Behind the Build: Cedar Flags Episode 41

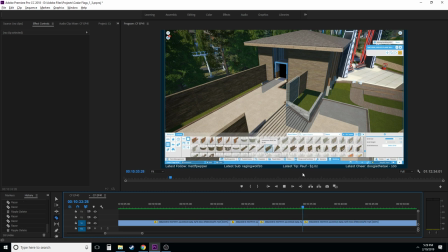(10:29)
i'll go ahead and cut and it's it's a good cut too because the camera's usually not moving i try not to move around when i'm going through menus so it's easy for me to just cut that right there and we just saved however long that is you know so and the cuts are
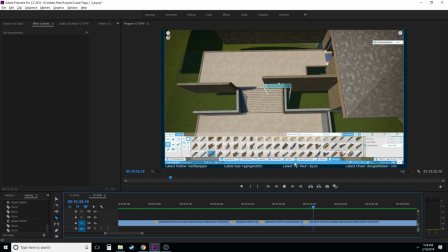(10:46)
super smooth like i said so you didn't even notice like it looks like i just put a piece back and pull it out real quick
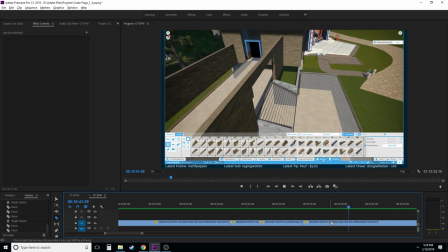(10:53)
so it's not that I'm like super human or can go through menus like super crazy in this game but it's all in the editing it's always in the
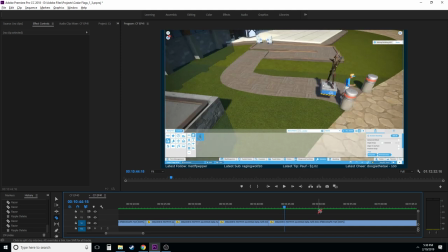(11:00)
editing um yeah I'm gonna try to keep this
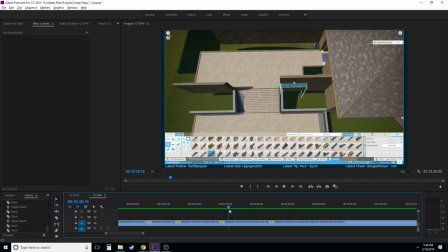(11:08)
moving here and this is there's a lot of there's a lot of just downtime a lot of times I'll cut to like
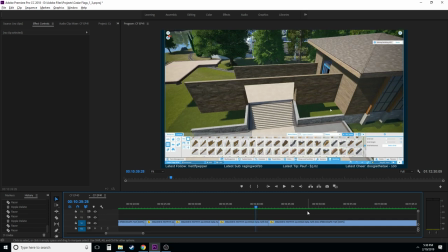(11:17)
I'll cut if I'm feeling liberal in my cuts I'll like I just place that down i'll cut that out so i'll just
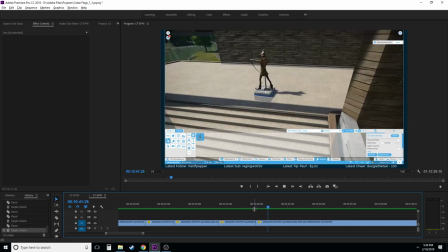(11:24)
chop that and then it's not as smooth but it does take a lot of unnecessary time out
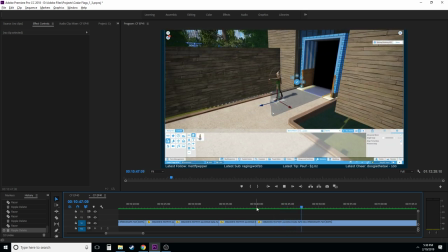(11:30)
so um yeah we're just using the archer here
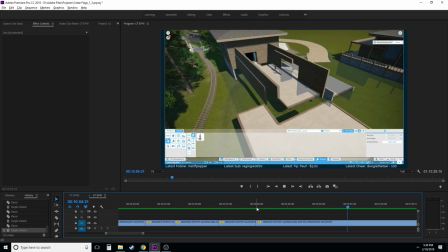(11:37)
and then this is funny because i'm trying to like keep the commentary about the editing and not about what i'm doing on screen but i think i'm
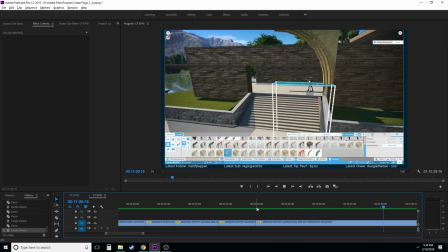(11:44)
just naturally wanting to commentate on what we're building there's a lot of times here like i know what's coming up so there's a lot of times where i'm like i know we're not going to use this piece so i'm going to preemptively cut
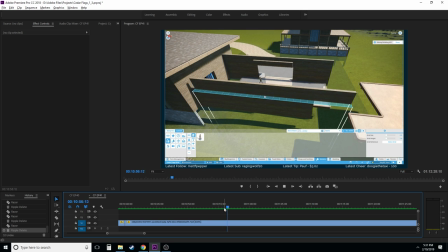(11:57)
actually i'm probably going to cut earlier here there's a lot of times when there's the cameras flying around too i try to limit that as much as possible like
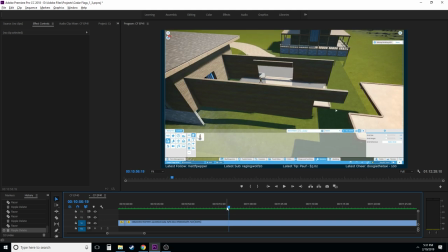(12:10)
that whole thing is just nauseating seizure inducing whatever you want to call it a lot of times that cut gets very abrupt
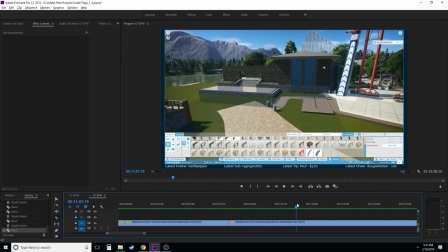(12:18)
though and we never ended up doing anything with the archways so
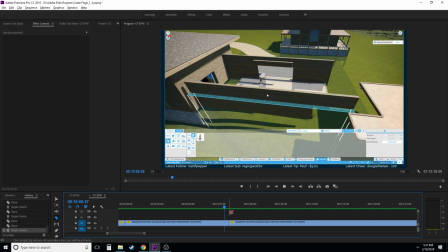(12:23)
i'll actually cut a lot of that out as well we're just chopping this up you guys at the end of this you'll see what we end up keeping um
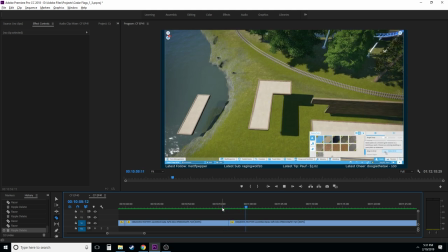(12:32)
we were at about an hour worth of footage when it was all rendered or not rendered but you know It was all chopped down
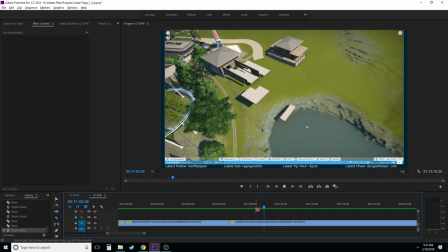(12:40)
and sped up. That's the word I'm looking for. A lot of planning.
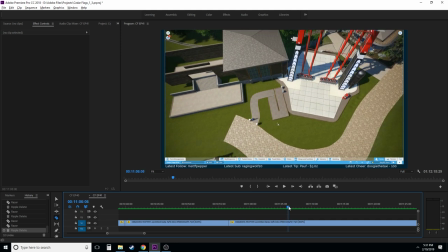(12:46)
This building was a pain. This was not my best work, and it was very, very annoying to try to get this all done right.
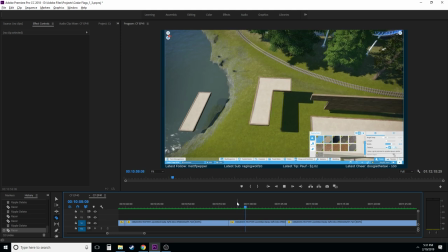(12:56)
So, what are we doing? We went from here over to here. Actually, a lot of this I'm going to cut out, I think.
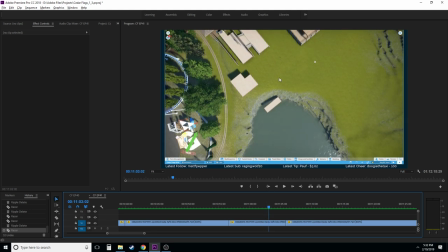(13:03)
I don't think we need to talk too much about this. This is, like, if this were the actual final building, I would keep this in.
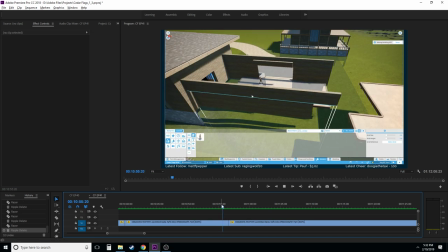(13:09)
But since it's not, I'm going to actually delete that. And we'll go from there to there.
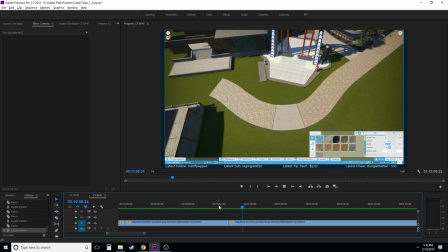(13:14)
That actually, it's funny what your eye does in, with video stuff like that.
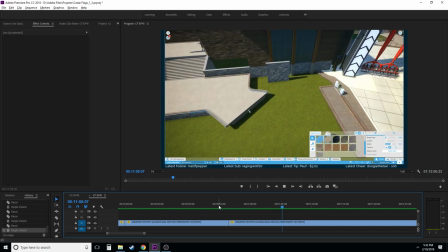(13:18)
Like, that's, that cut right there was not the smoothest, but your eyes just make it, like, very smooth when you look at it.
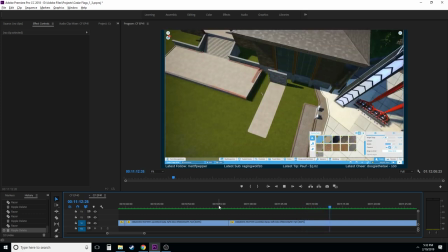(13:27)
Just because you're, you're used to tracking motion. And like I said, if you go from motion to motion, it's pretty easy on the eyes.
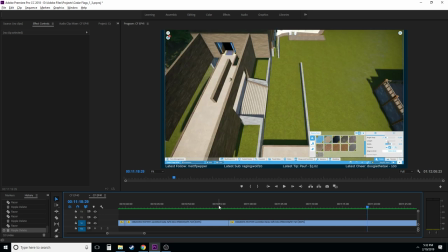(13:34)
um we're doing a lot of path work here and like i said i want to cut a lot of this
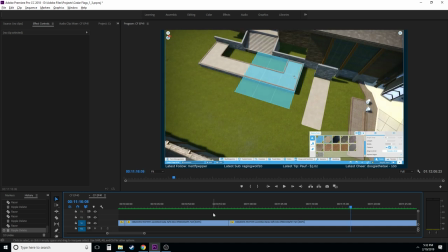(13:40)
i'm gonna be very very liberal in the cutting on this initial build but then when we get into what's finally
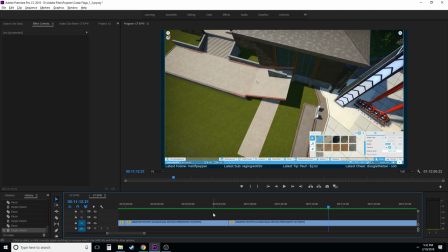(13:47)
uh the the finished build for this episode i'll end up keeping a lot of that but all right we cut
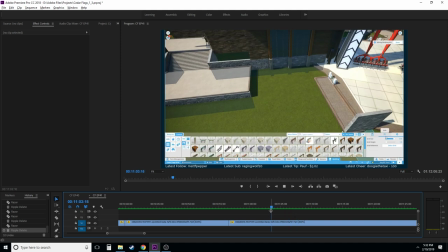(13:56)
all of that path work out. I'm going to actually
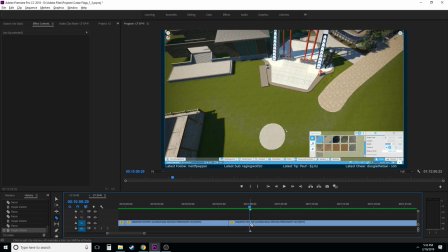(14:03)
cut all of this path stuff. I'm going to cut it there. And then I'm going to come back to where we're cutting this path out again.
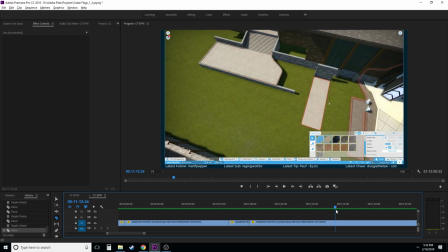(14:12)
And it's like that moment never happened.
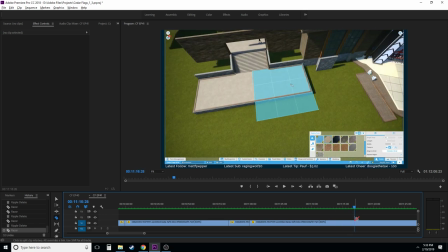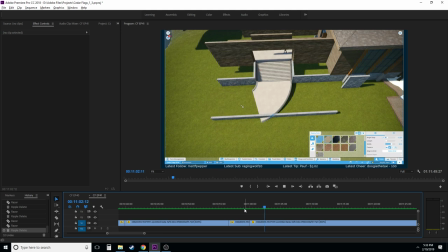(14:21)
So, boom, boom. Like, it's magic sometimes when I'm doing this stuff, you know?
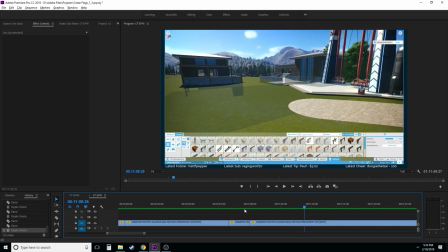(14:28)
And like I said, you guys would never know what's happening you guys never know you missed that little section of the time lapse all right so that's there that's like i said this is a good preemptive cut here i'm
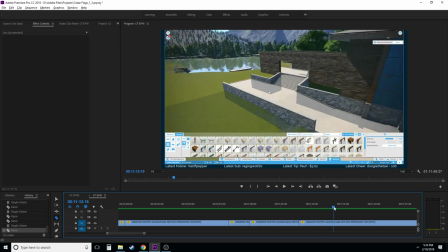(14:41)
probably talking to chat at this point talking about what's going on and then
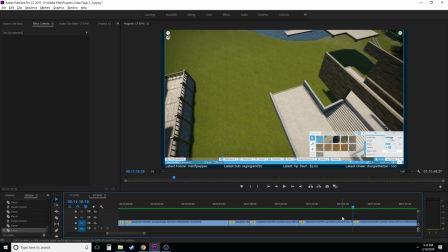(14:46)
we get back into it here so i'm gonna cut back in here so
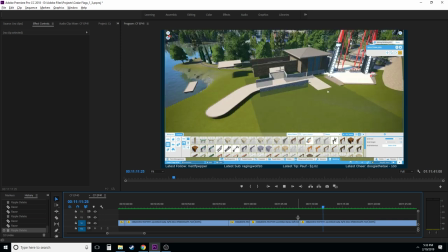(14:52)
like i said stationary to stationary there um the shot's not moving so it's not completely jarring
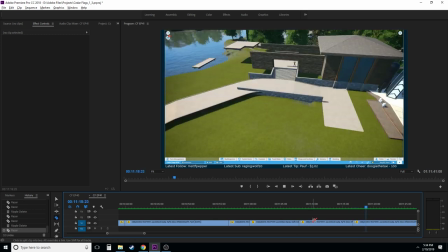(15:01)
and then that's a probably a decent spot to jump like i said this takes a lot of getting used to and a lot
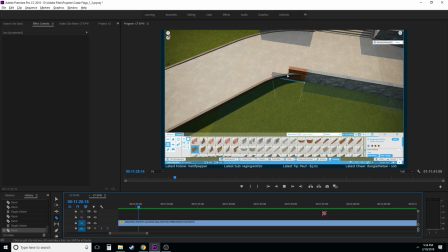(15:09)
of just uh knowing myself and how i've built stuff and then remembering how i built stuff um it helps a lot because i know what's coming up i know i'm about to like talk to the stream chat or whatever and we're just going to cut a lot of that stuff out some like
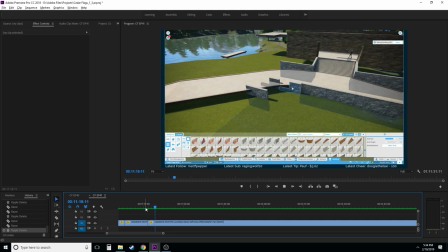(15:26)
i said i'm trying to keep this moving so we go from there to there i remember we end up trying to turn this stuff
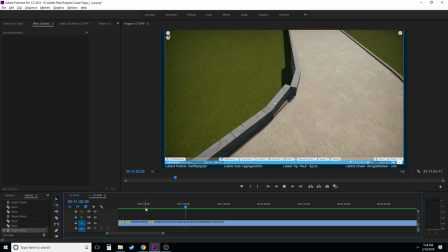(15:38)
and then yeah we're gonna leave most of this in i'm
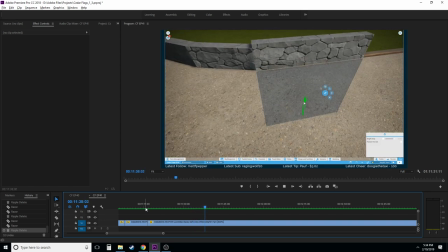(15:46)
gonna try to keep commentating over this but i think there's gonna be times where i'm just gonna not talk for a while so
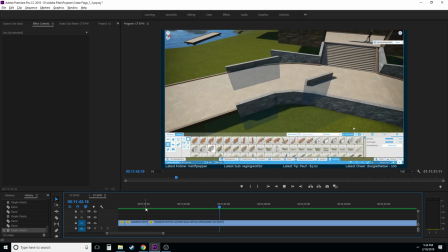(15:51)
if uh if that's not your cup of tea then these videos probably aren't for you but i'm just trying
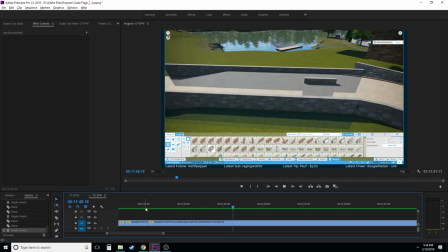(15:57)
to watch what I'm doing here and I'm trying to find the next
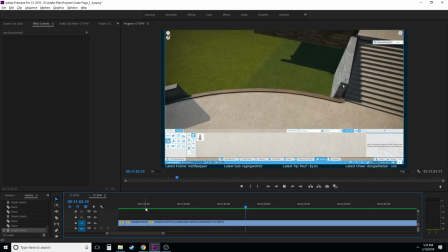(16:01)
spot where I'm gonna edit this out this walkway we actually end up keeping so I'm
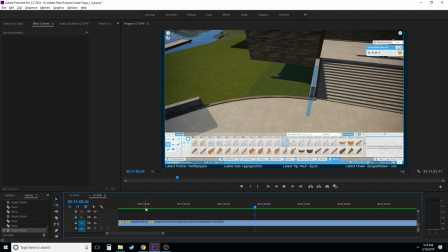(16:06)
gonna keep like I said I'm not gonna be as liberal with how I edit this part out
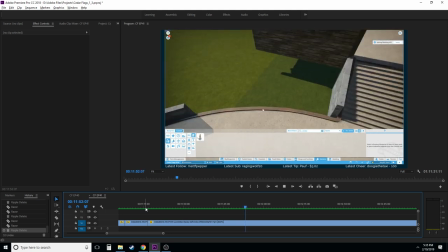(16:11)
though this part I'm just scrolling through menus
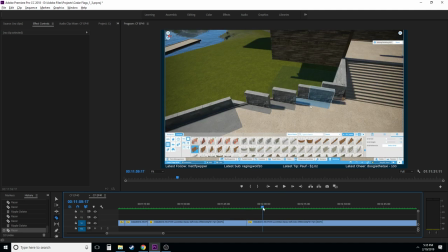(16:15)
so we'll end up cutting that there's a good chunk Gone.
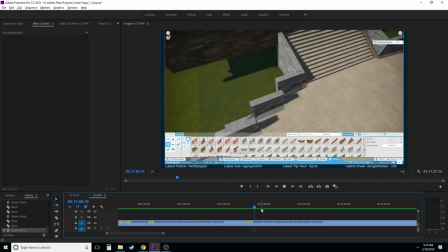(16:30)
It's a little bit of an abrupt cut, but it's not that bad.
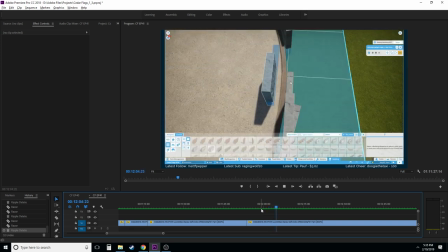(16:37)
I do remember this being a lot of fun. I say fun sarcastically, because this one was kind of tedious.
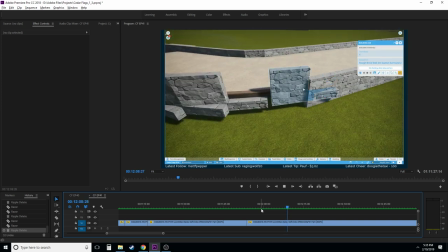(16:43)
This build, in ways, was very tedious.
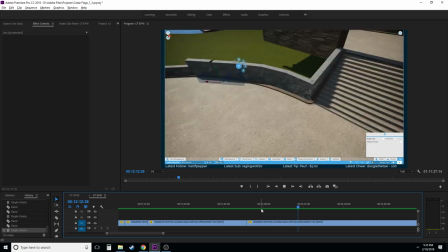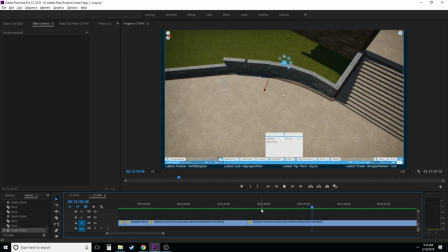(16:51)
I end up moving the camera a lot when I'm recording these videos. Like this.
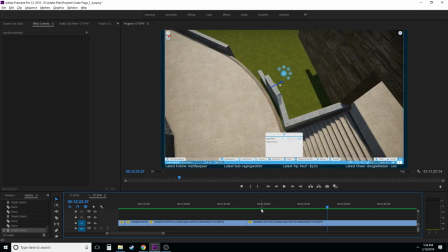(16:57)
This is just... It's kind of nauseating. Okay. There are times like this that happens a lot, too.
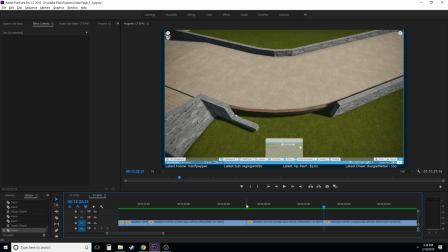(17:04)
So I'm going to actually cut, I think, all of that out. Because I just ended up deleting everything I just did.
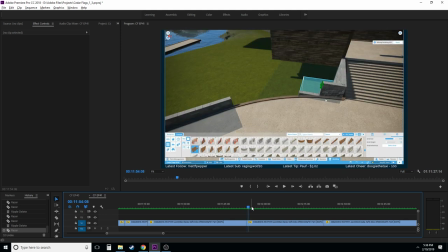(17:10)
There's no reason for me to make you guys watch this twice. So what we're going to do is cut that out.
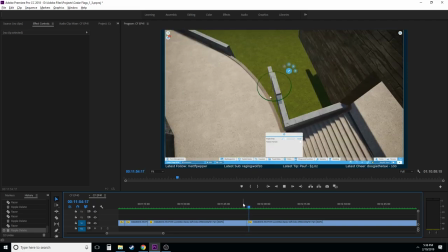(17:15)
It's like it never happened. And then we'll jump back in there.
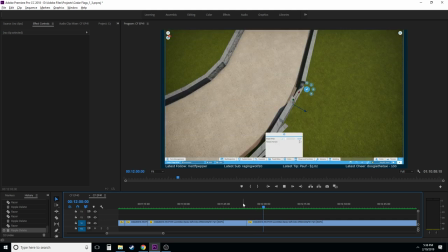(17:20)
It's not the best angle that I came back at, but it's fine. I don't know what I'm doing here. I'm probably talking to chat again. So that'll go away.
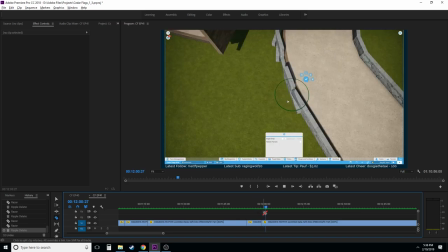(17:36)
RippleDelete is your friend, ladies and gentlemen. And I guess if you guys ever have any questions about editing, I'm always down to talk about it.
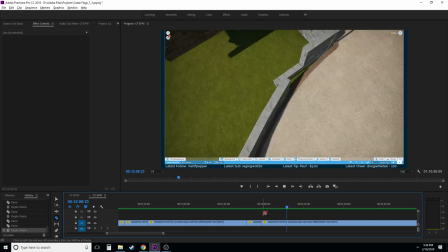(17:44)
So if you guys are a YouTuber or you're starting YouTube or you need some advice on stuff, hit me up on Twitter.
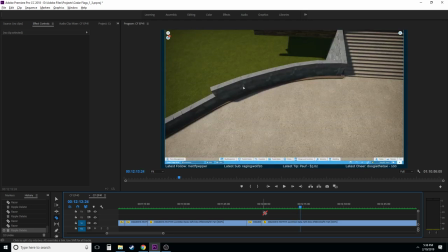(17:51)
I'll let you know what's going on. Oh, this is going to be... you guys will notice this.
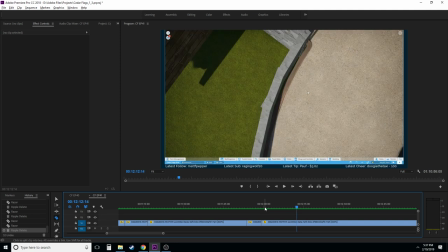(17:57)
I accidentally hit escape a lot in this game, and having the menu pop up bugs me when I'm watching a video, so I like to cut that out, but it's very annoying to have to go do that,
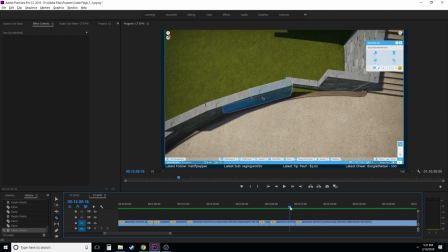(18:11)
so I try not to hit the escape button too much.